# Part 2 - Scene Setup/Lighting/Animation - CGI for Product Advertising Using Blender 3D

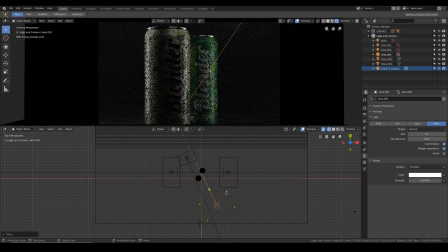Make a copy, and so instead of one hard light or two hard lights,
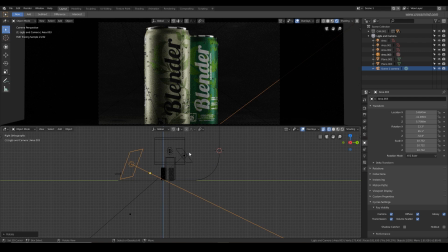I'm using multiple lights with slightly varying
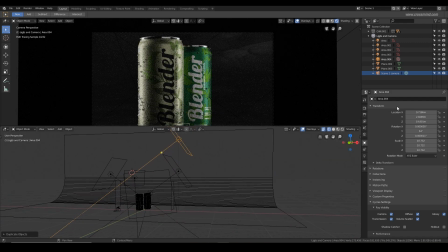values so that the overall scene is like equally lit.
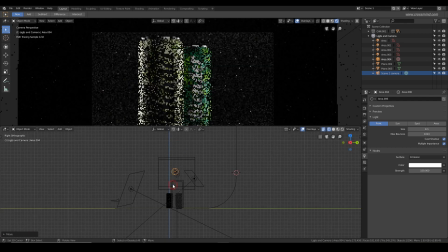But on the right and left side, I've created planes for the strong vertical highlights, and also the top part, which is silver. I really like the highlights which are going on right now.
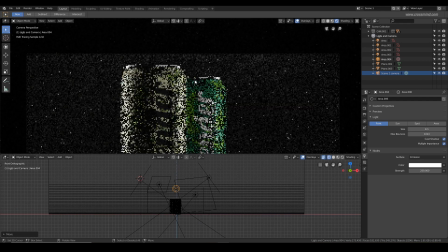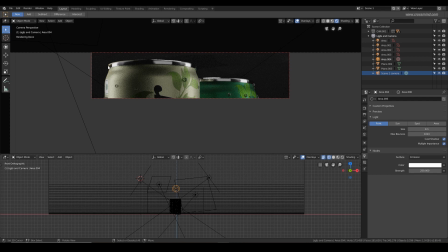Let's see. Yeah, so the two diagonal lights we created are creating a good rim,
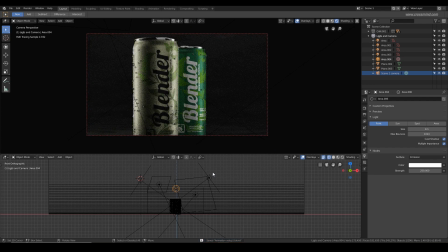but we need much more light in the foreground, like the brand name and the can is looking much darker, very darker. So maybe, yeah, 300 intensity.
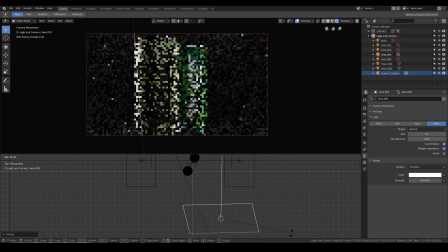We are using much higher intensity because of volume scatter shader. If we turn that off, the scene is going to look very bright.
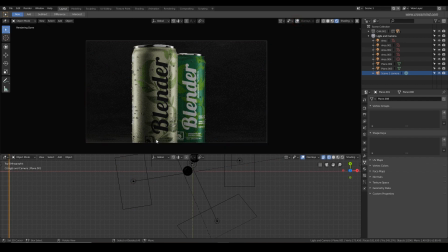So like I said, it's important to have a mood board in front of you because lighting is a very important subject,
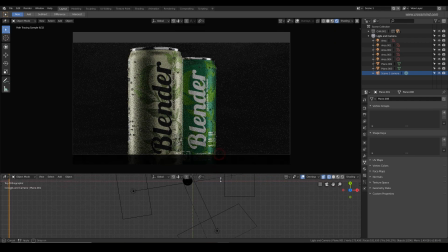and one can easily get lost when trying to experiment in 3D viewport if they don't know what the aim is,
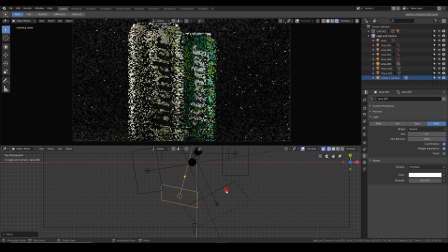and when the timeline is tight and you wouldn't want to just experiment with the renders. Okay, so maybe one more light in the front and give it very little intensity, maybe 30.
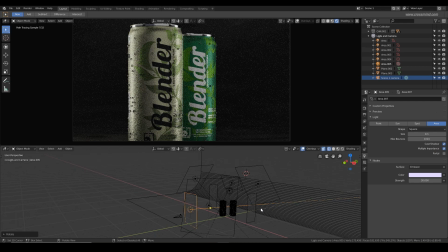Let's see how the cool color looks. Alright, I think this works.
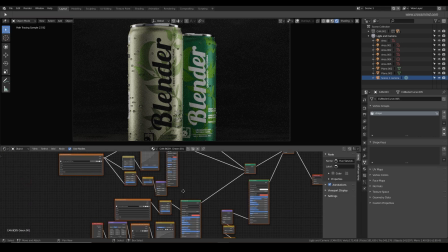We are going to bring in more elements and see if we need to adjust it further.
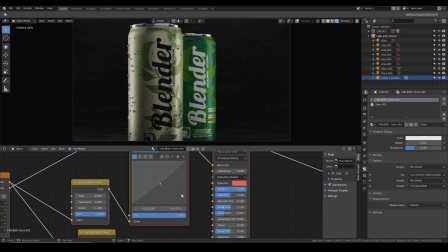The Blender text on the green can is looking slightly dark.
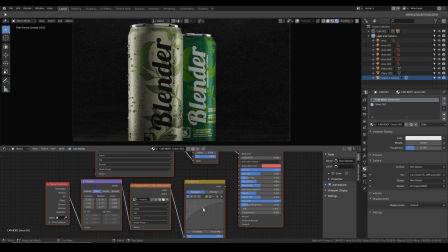I think sorry.
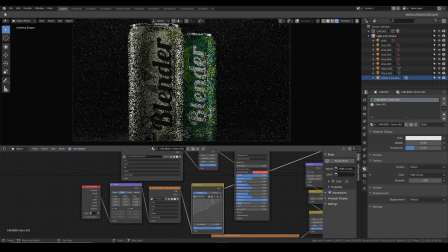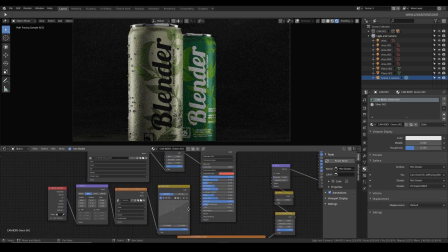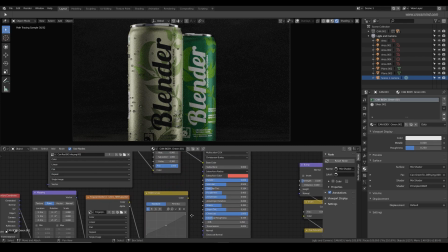Oh, I see. The node is not connected. My bad.
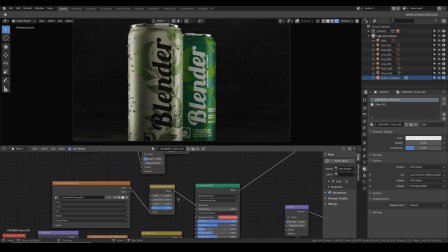Let's see if we can make it more readable in shader.
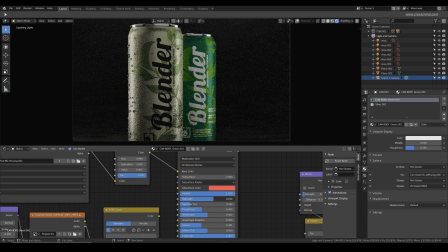I think if I make a separate shader for Blender text and increase the brightness, maybe. Okay.
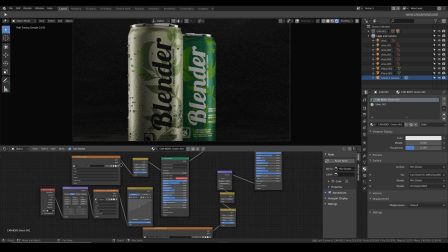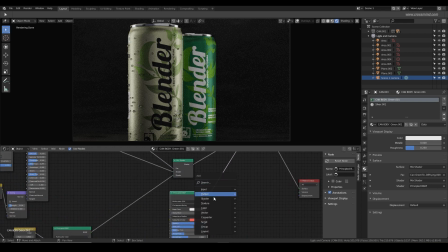Okay, so I'll bring in an emission shader and mix it with the Blender text shader, like the silver shader we have, and let's see if we can
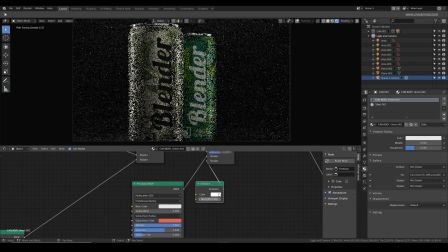bring some better results. You wouldn't want to make it too bright, else this will look fake, like a glowing object.
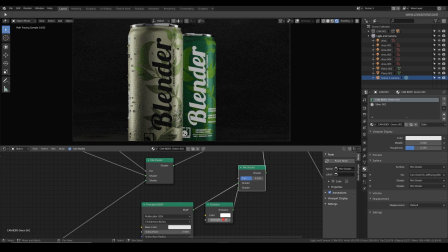So maybe very slight value of maybe 0.1. No, 0.1 is definitely not working.